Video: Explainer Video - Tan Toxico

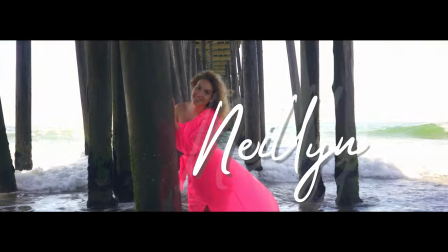(3:59)
All the bars and beams of holding this bridge up in construction,
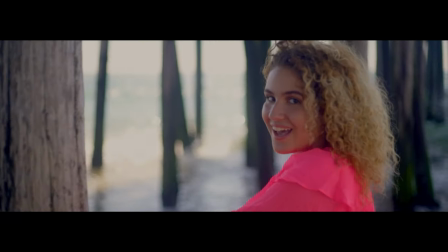(4:05)
and because it was brown, the sand is brown, the water is kind of dark underneath the pier, her pink dress popped even more.
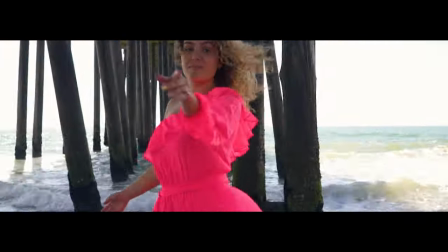(4:13)
She popped out from the background, which created that depth.
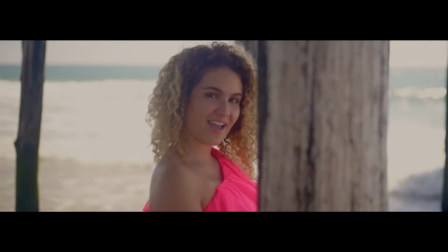(4:16)
So when we're seeing her in the frame and you can see literally the water splashing and the waves splashing in the background,
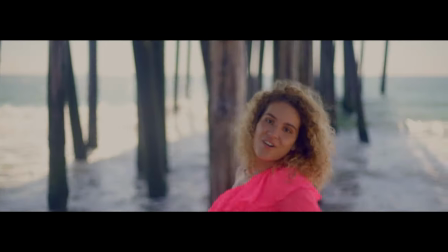(4:25)
the pier, the beams,
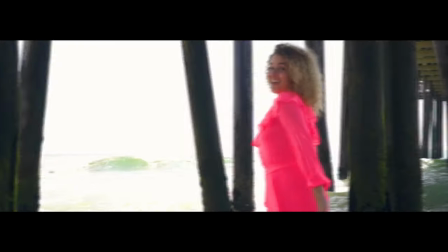(4:26)
you can see all that in the background it literally looks like she's just popping out you know she's standing out which that's exactly what i wanted especially
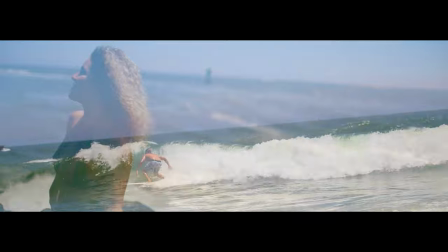(4:35)
for the start of the video i kind of want to give the artist their time
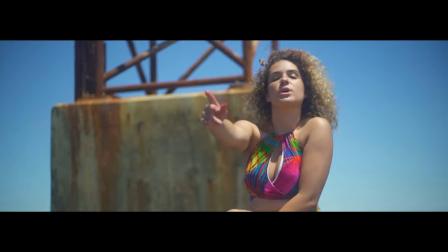(4:39)
to shine you know heading into i think a little bit later into the video we have uh just other things i'm just like playing
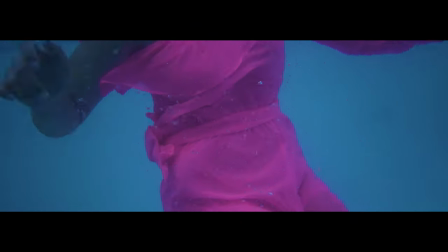(4:49)
with different camera angles man i'm just bouncing from from wide angles to mid
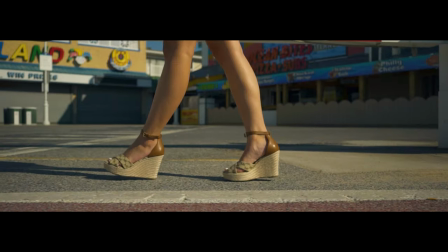(4:53)
angles to close-up angles and then jumping in and out between the two
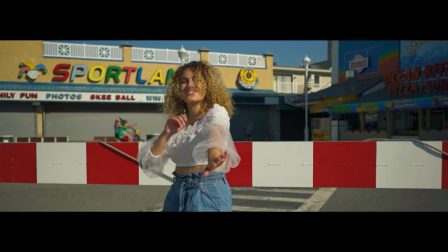(4:59)
or between three and then also jumping into different things
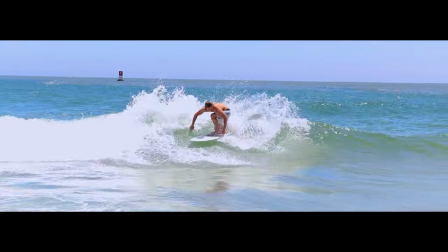(5:04)
like the surfer surfing by which was actually dope I don't know if you guys have ever been to Ocean
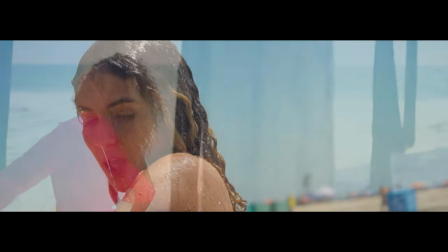(5:10)
City Maryland but there really are never surfers there so it
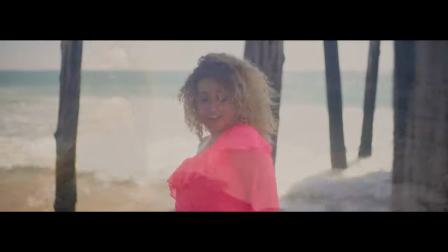(5:15)
was cool we got lucky with that one man And shout out to that guy that was surfing. They actually closed off a section of the beach for this guy.
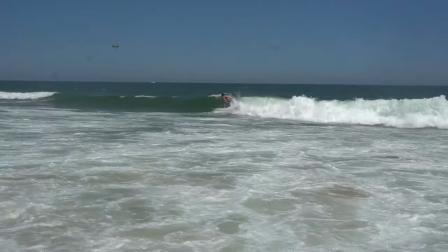(5:23)
Like, what? Literally, like, they kicked everyone else down, like, a football field length far, just so they can have this guy do his thing surfing.